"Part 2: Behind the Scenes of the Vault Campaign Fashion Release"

What's going on you guys? Sean here with Venture Art House. This weekend we're going to be shooting a commercial.
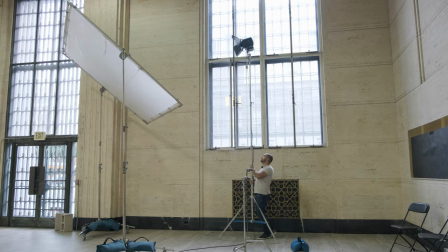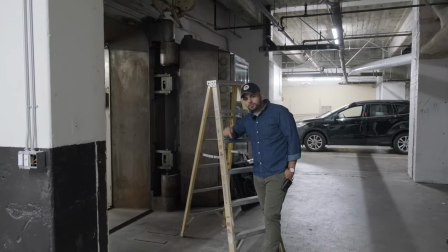[0:11]
Alright what's up you guys? We're here on day two, the final shoot day of the Asher Levine from the Vault campaign.
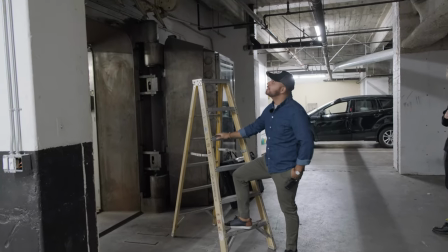[0:18]
So as we're talking about yesterday we're going to get everything rigged out of here. These are going to be the first shots for the day.
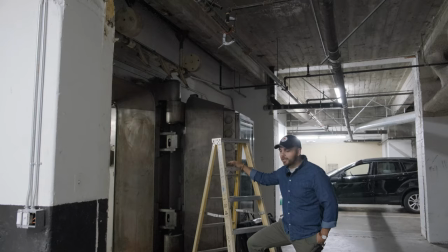[0:23]
I'm going to put up the new light matte spectrum up here. We got RGB in there so we're going to do some cool effects with that.
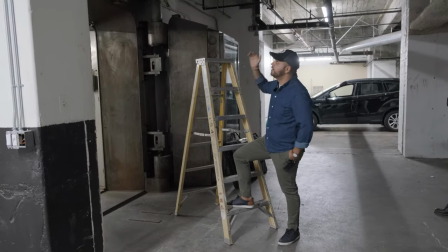[0:30]
So when the models come out right over here they'll have a nice big soft key source and then in
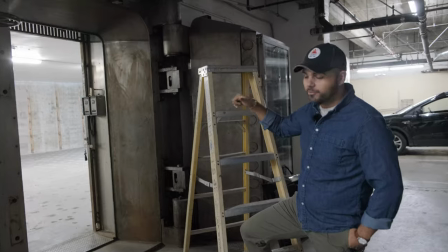[0:35]
the background we're going to have a leco right over there let's walk in there real quick and check it out
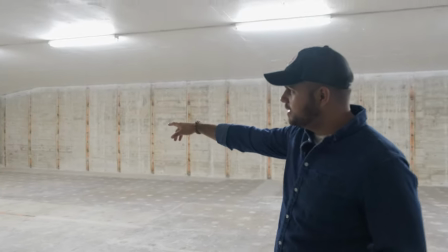[0:41]
this will be the vault and we're going to have this etc source for leco right over here we're going to put a ctb on
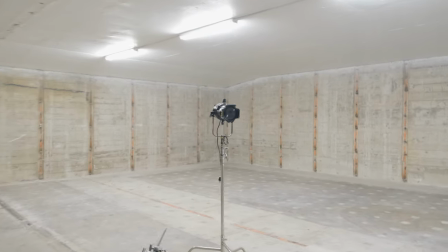[0:50]
it a full just way we can convert it to a daylight and that will just be blasting in as a nice backlight and then they're going to do some
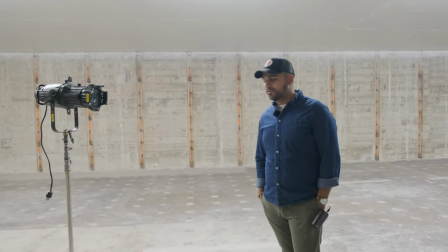[0:58]
wild vfx i have no idea how it's going to fucking look. Pretty excited for it. So we'll get everything popping off. The crew's going to get here in a little bit. We got steady cam. We got a bunch of good people coming out to help out today. So it should be a fun one.
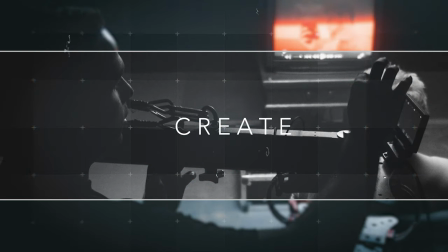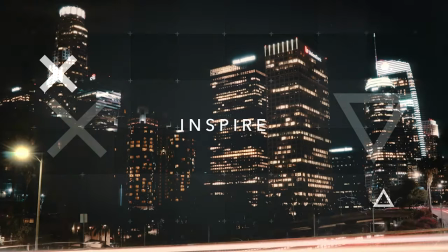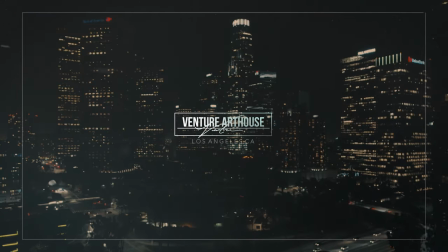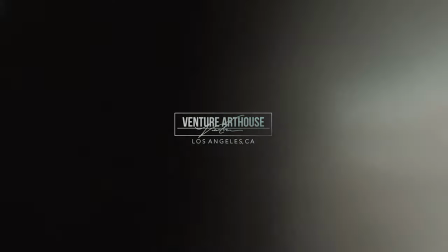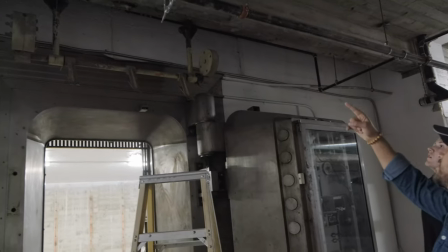[1:39]
So then up there is a baby pin receiver. This is called a C-clamp and we put it on there so we can just clamp that right up.
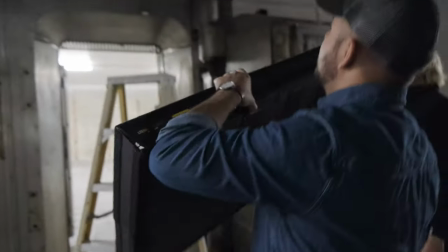[1:46]
And then this little baby receiver with the ball head is going to go right in there.
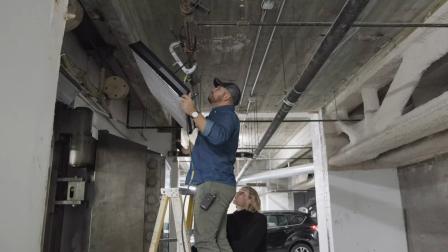[1:52]
I love you Light Matt.
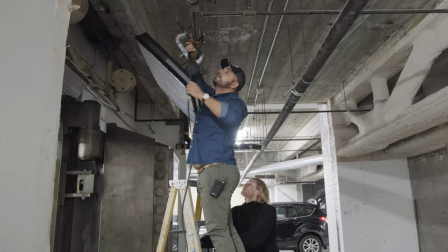[1:56]
These are honestly some of my favorite lights. Can rig them anywhere, just about, because they're super light, hence light matte.
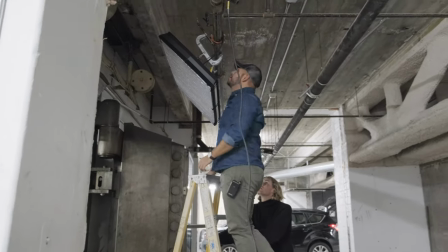[2:04]
They got great output. This one's got RGB in it.
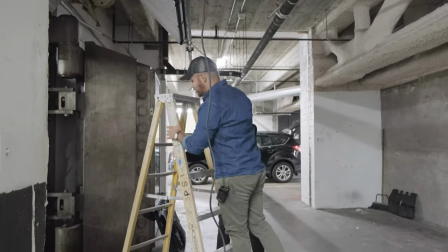[2:09]
You got multiple sources of diffusion. You got a grid to shape it. And they're pretty cheap to rent.
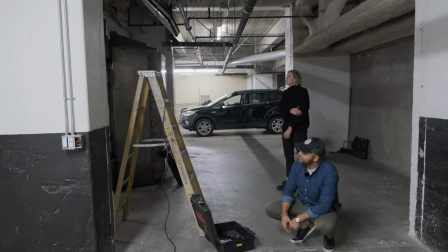[2:17]
So I think if we did this right, if we have any idea what we're fucking doing at all, we should have a vault.
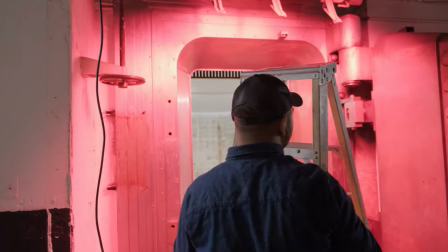[2:29]
Yeah, yeah, so we got red going on right now, it's probably going to be something a little bit more neutral, but we got red, I think we're going to do a little bit of red action today too.
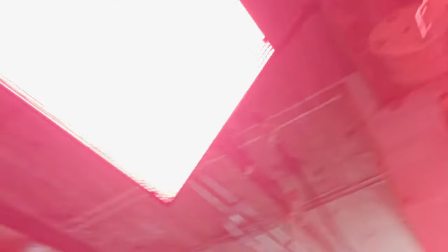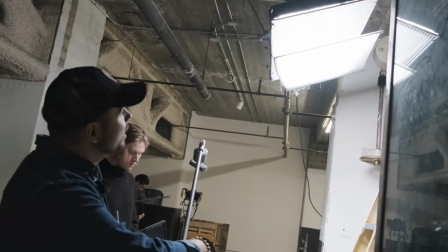[2:46]
So basically we decided this light was running just a little bit too hot,
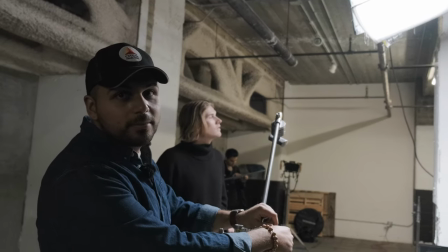[2:49]
so we just added a cardellini clamp right up there on the pipe with the gobo arm and the c-stand,
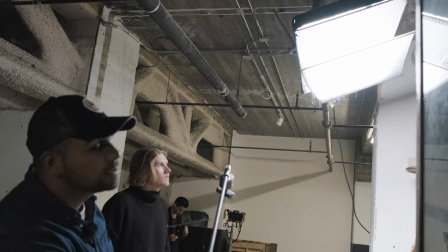[2:55]
and then we just got a one-quarter silk right over there, so we just get double diffusion,
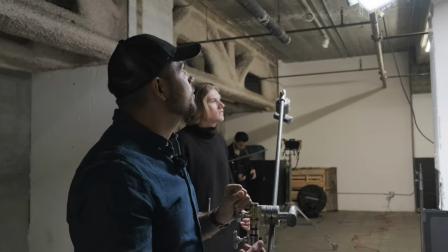[3:00]
makes the light just a little bit creamier and it's just not so harsh so the further the distance of your diffusion away from your light source it's going to get softer and the bigger the light
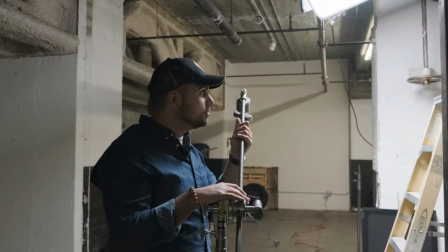[3:09]
source the softer so should look pretty good and then also what i'm going to do right now is because i just don't want the light spilling everywhere uh
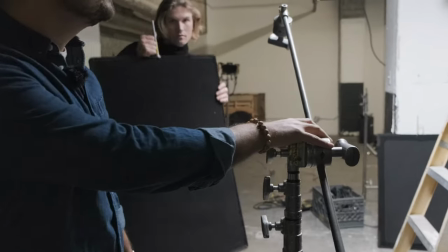[3:15]
nick here has got a solid and we're just going to add that like as a backer right over there so it doesn't spill like all
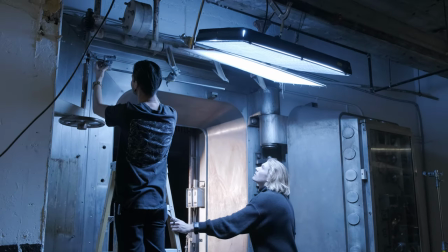[3:22]
over the vault and let's get this thing up here all right so this is going to be our camera package for today we're shooting Red Gemini 5k, we got Koa anamorphics on here, some awesome vintage anamorphics, so it's gonna give us a lot of character.
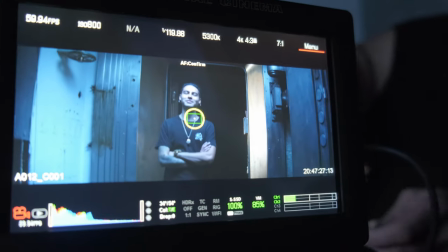[3:38]
Right now for the vault shot we're shooting 40 mil, and then we just black shaded the camera. We're gonna be shooting this whole thing in 60 frames and put it in a 24 timeline. We're not really gonna slow down everything. The reason that we do that, and if you notice a lot of commercials, they have a much more sharp like polished look, but they're not in slow motion and they also don't have that weird soap opera 60 frame per second playback. It just gives you a lot less motion blur and it makes things sharper and more crisp.